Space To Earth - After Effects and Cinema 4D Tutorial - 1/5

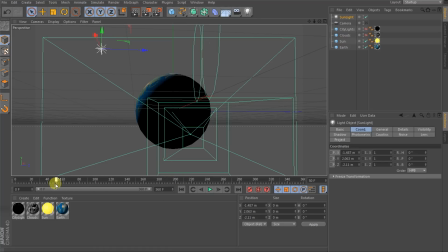Let's go back to maybe about frame, maybe we'll start about here, just before the sun comes up. I want to start seeing a little bit of light. Maybe go to about frame 50. Let's move this light back and away so there's no light at all on the edge of the Earth.
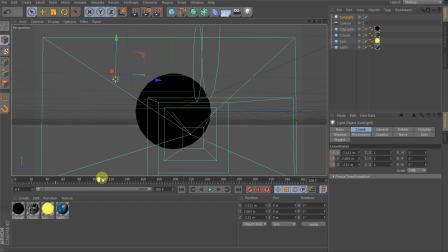Let's set a keyframe on the light. Let's move forward to about frame 240 once the sun is fully visible. Let's move this light forward again so that you kind of got this. It looks like the sun is illuminating the edge of the Earth just as it's rising. Maybe about that much. I don't want to overdo it, but I do want quite a bit of light on the edge of the Earth.
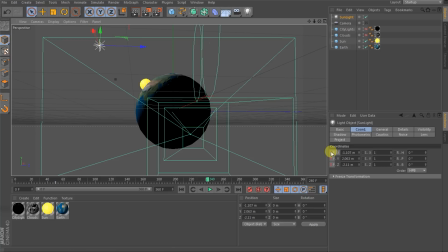About here seems right. Let's add some more keyframes to the light. And if you scrub through your sequence, you can see the light appear just as the sun rises, which actually looks pretty cool. I find there's a bit too much of the sun visible over the edge of the Earth. It kind of looks a little bit weird.
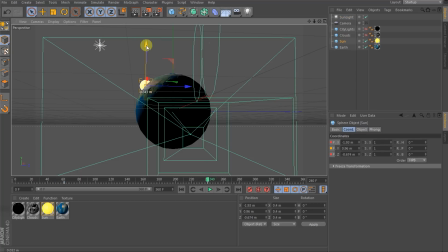So maybe let's go back to frame 240. Let's reselect the sun sphere and let's move it in a little bit so it's a little bit more hidden behind the edge of the Earth. Yep, about here seems a little bit more natural-ish. And then let's re-keyframe the position of the sun.
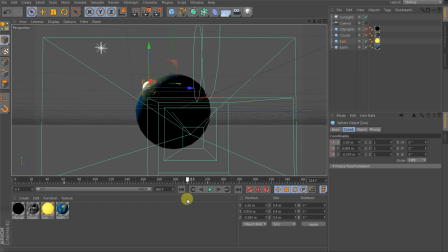Cool. I think this looks a lot better. It looks a lot more natural and it's just not... The sun doesn't stand out like a weird blobby shape along the side of the Earth.
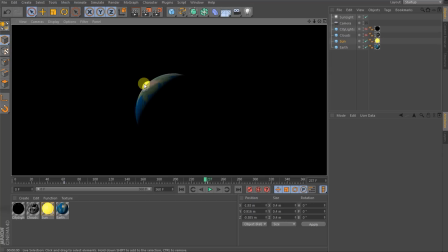If you preview this, you will notice that even though the sun is yellow, the edge of the Earth is illuminated by white light.
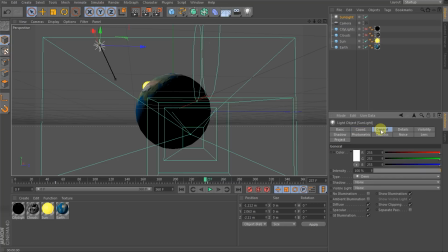Let's quickly change the color of our sunlight. In the General tab for the light, simply change this color to be nice and yellow, similar to the color of the sun.
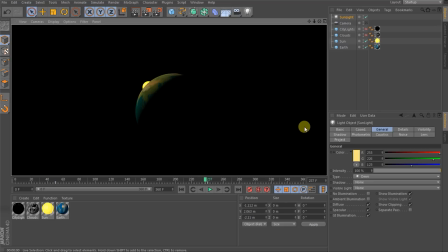Let's preview this again, and this looks a whole lot better. It just looks a bit more realistic in the color of the sun. Next, because we only have one light in our scene, the rest of the Earth is entirely dark, and I don't think that actually looks quite good. I still want to see a little bit of the shape, a little bit of the land, and a little bit of the clouds, so I'm going to add an ambient light into my shot.
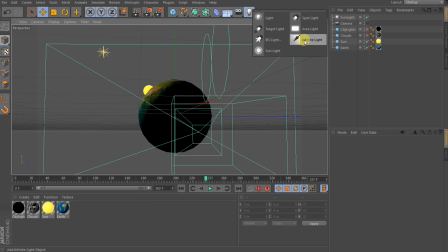Let's add a new light. The type doesn't really matter, but just to be able to tell them apart, I will choose the infinite light.
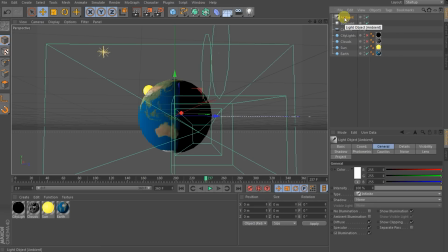Quickly rename this light to ambient and then in the light settings, enable the ambient illumination option.
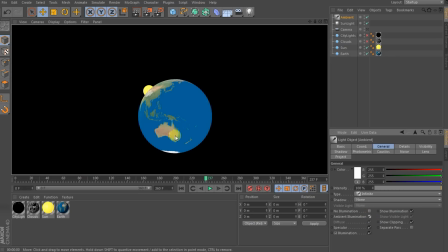If you render this out, you can see that this new light indeed illuminates all parts of our scene equally, the way a good ambient light should.
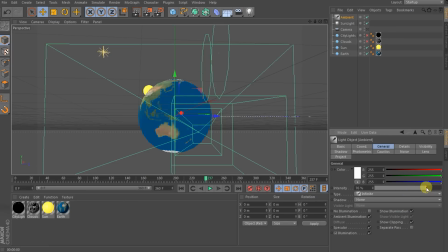Of course, right now it's way too bright, so let's bring down the intensity to maybe around 6%.
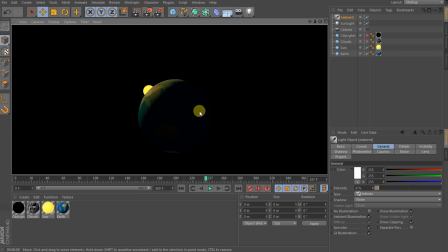Let's preview this. Much better, I can just make out the shape of the Earth. In order to emphasize the scene getting brighter as the sun rises, let's also animate the intensity of this ambient light to get a little bit stronger just as the sun appears.
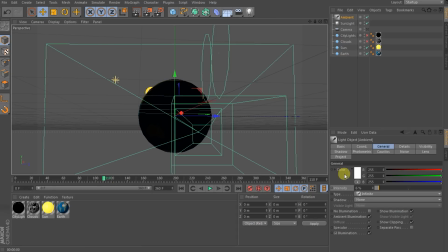Go back to frame, maybe 100, 110, and let's keyframe the intensity of this ambient light at 6%.
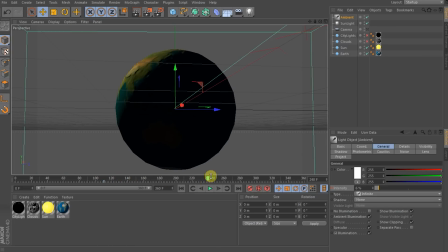Then move forward to frame 240 when the sun has fully risen, and let's increase the intensity to maybe just 8%, 10%. I don't want to go too bright, just a tiny bit of increase in ambient light. Add another keyframe and let's render this out.
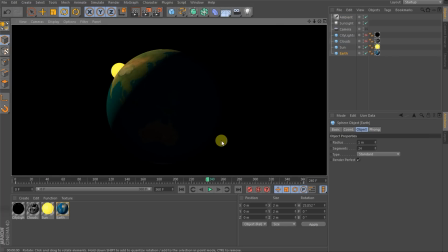It's subtle, but the increase in ambient light will add to the final effect. Now we're finally finished with the setup of our scene.
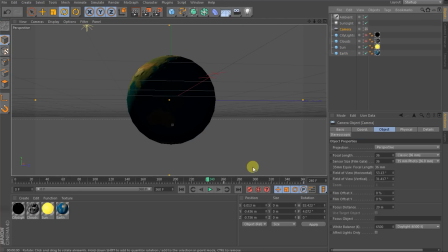Let's switch back to our active camera, enable the camera. So this is the final shot we are getting. Uh-oh, I've noticed that I've actually changed the position of the sun while I was in my preview camera and not in the final camera. So the sun does not poke out very much anymore.
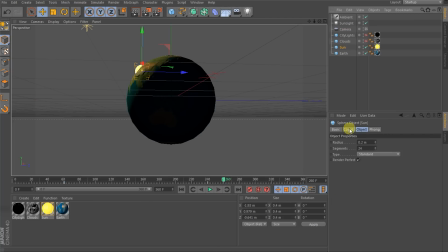Let's quickly reposition the beginning and the end keyframe of the sun so we've got it rising nicely over the edge of the Earth. And let's play back the sequence. I think I've got it fixed up properly. Cool, that looks really good.
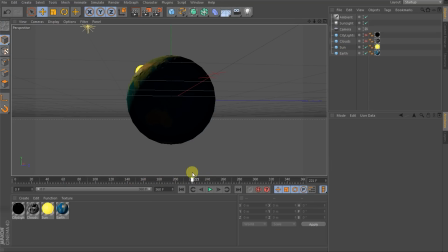Let's finally get to the rendering. Now, the rendering itself is going to be a little bit involved because we're not just going to render one little image. We are actually going to render lots of different passes, lots of different pieces of this scene separately so that we get a lot more control over how we're going to composite all of these elements together in Adobe After Effects.
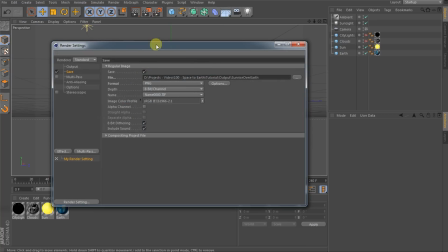So let's go into the render settings and set this up. First, enable the multipass because I do want to render out quite a few different layers. Then right-click onto multipass and select the illumination pass. This will render out only the brightness channel of the Earth as it is being lit by the different lights in our scene.
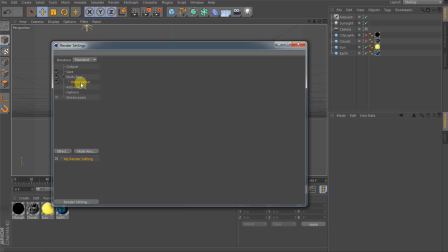Next, I do want to work with the Sun and the Earth independently, so I am going to render them out into different object buffers. Click on multipass and add an object buffer.